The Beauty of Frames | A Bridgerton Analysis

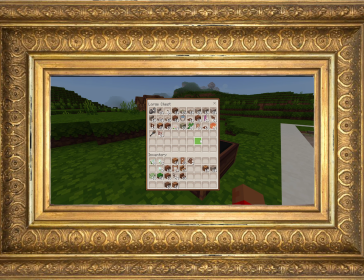[4:24]
And no, it's not the scene where Brimsley is sharing that he cannot find the soon-to-be Queen of England. This scene is a scene that was showcased on the screen where
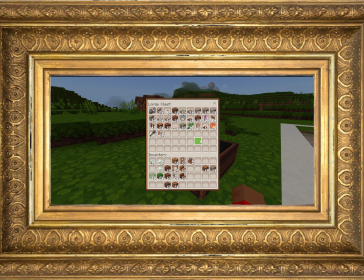[4:41]
we as the audience are ultimately kicked out of the perspective as the passive viewer, and we're ultimately shifted to the role of the active viewer. The reason why I say that is because in this scene specifically, it is very much different
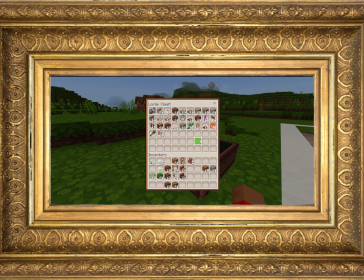[5:01]
compared to the other scenes.
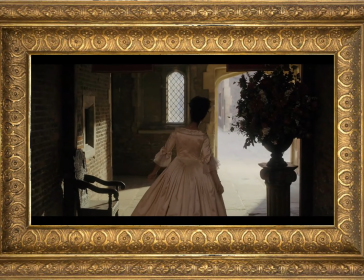[5:03]
The prior scene, we are following Queen Charlotte as she is leaving the castle.
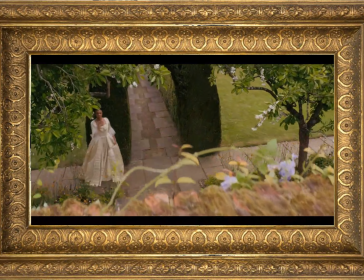[5:10]
We get an overhead shot of her pacing back and forth in the garden, pacing back and forth again, looking at the wall.
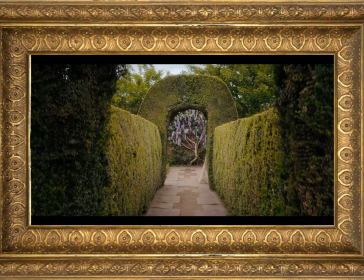[5:17]
And then we just get this random scene. We get this random cut. I find it very distinct that we are a good few yards, a yard, a feet away, maybe a few feet away.
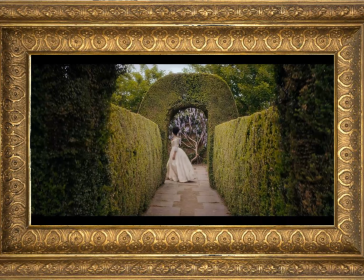[5:31]
And we are watching her cross over to the left side of the screen, but we're not with her at that point. We are separated from her. I found this scene very profound because the use of this frame is really showing her isolation.
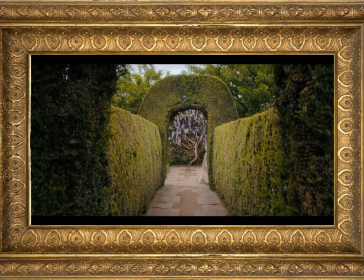[5:46]
One, Because of the high walls on the both left side and right side of her, and the small gap in between those two high walls is really emphasizing that even though there's so many people inside and there may be a whole bunch of things around her,
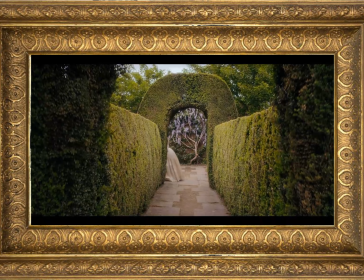[6:01]
she herself is the only individual in this space and is thus isolating herself from everywhere else. but also two, in this scene, because we were just following her, and then all of a sudden we are kicked away from her and we are kept behind her and simply in this position of watching her.
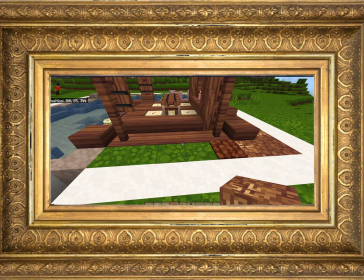[6:20]
It showed me when I first watched it that there was something I needed to pay attention to.
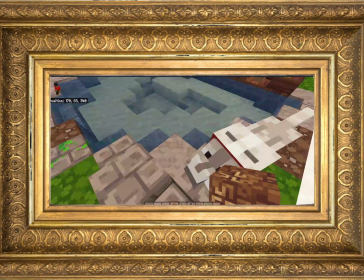[6:26]
When I first watched this scene, my first question was, who is watching Charlotte at this point in time?
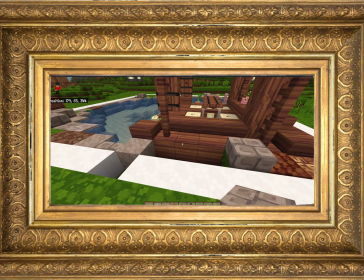[6:35]
You weren't really aware of who was watching her. In the trailer, you see that George ends up speaking with her,
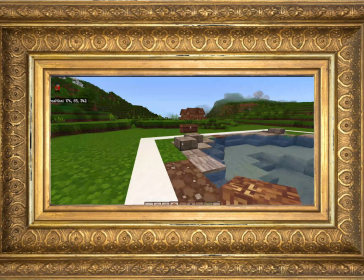[6:43]
but this scene specifically, you did not know who was watching her until George made himself known.
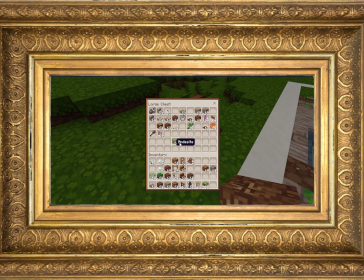[6:49]
And even then, it doesn't really answer the question of who was watching her within this given time.
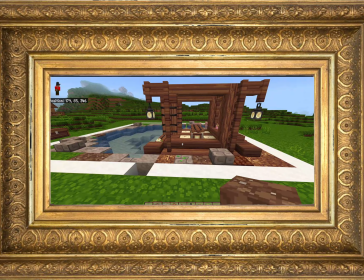[6:57]
So I really love the use of it because this was very intentional. You could tell, at least for myself, you could tell it was very intentional.
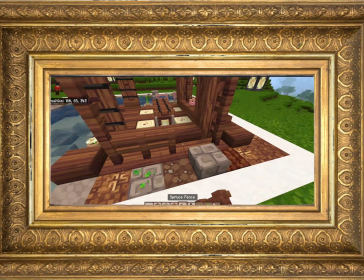[7:04]
This use was to showcase one, her isolation, because, and also just another thought too,
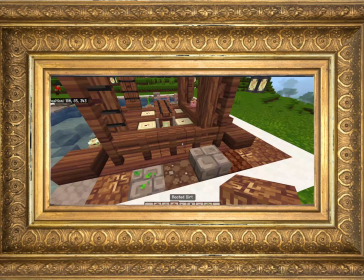[7:12]
it feels very claustrophobic in a way because of how small
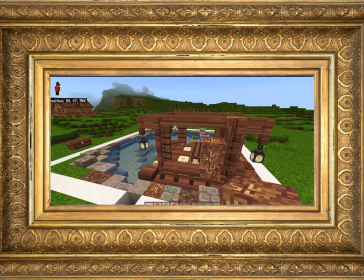[7:17]
the pathway is and how narrow it gets towards the end where she's walking back and forth.
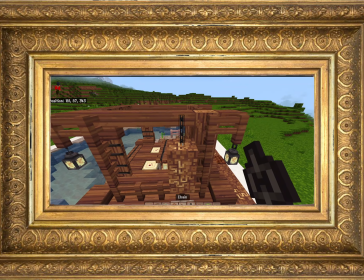[7:22]
It becomes very tight for her. It showcases that she feels very claustrophobic,
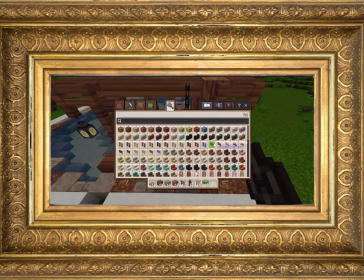[7:31]
and we know that she's feeling claustrophobic and very anxious with the idea of marrying someone that she has no clue of who he is.
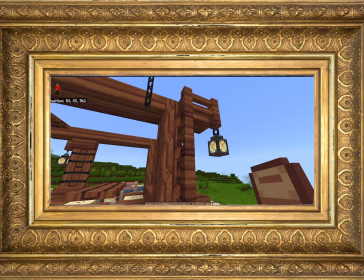[7:37]
So in this situation, that's what it really portrays, at least based off of my analysis of the scene.
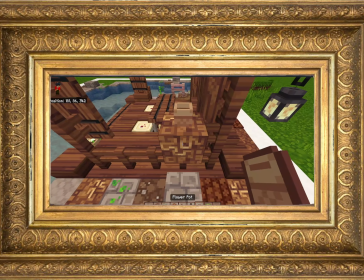[7:46]
On a side note, I really love the emphasis within this show in general
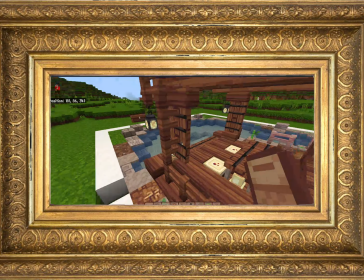[7:53]
of the garden as a metaphor for
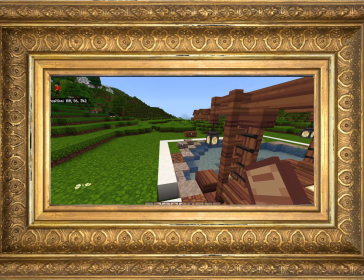[7:59]
intimacy, for passion, for romance, anything of the sort between the characters within the show.
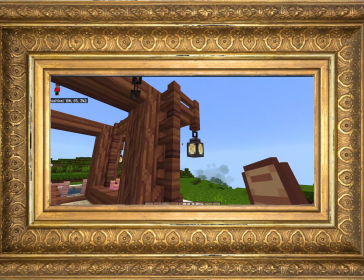[8:07]
Obviously, that wasn't the only space where romance was permitted.
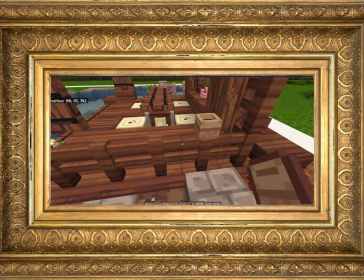[8:12]
We have obviously bedrooms, which is very obvious.
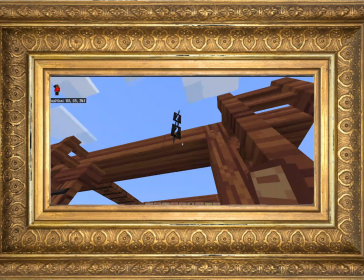[8:16]
However, passion is seemingly exemplified about the bountifulness of a garden compared
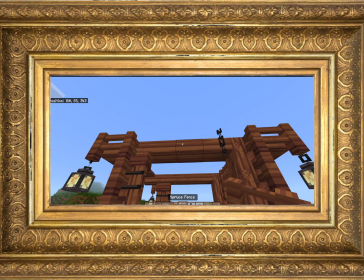[8:23]
to the closed doors where passion is restricted to intimacy and closeness of persons.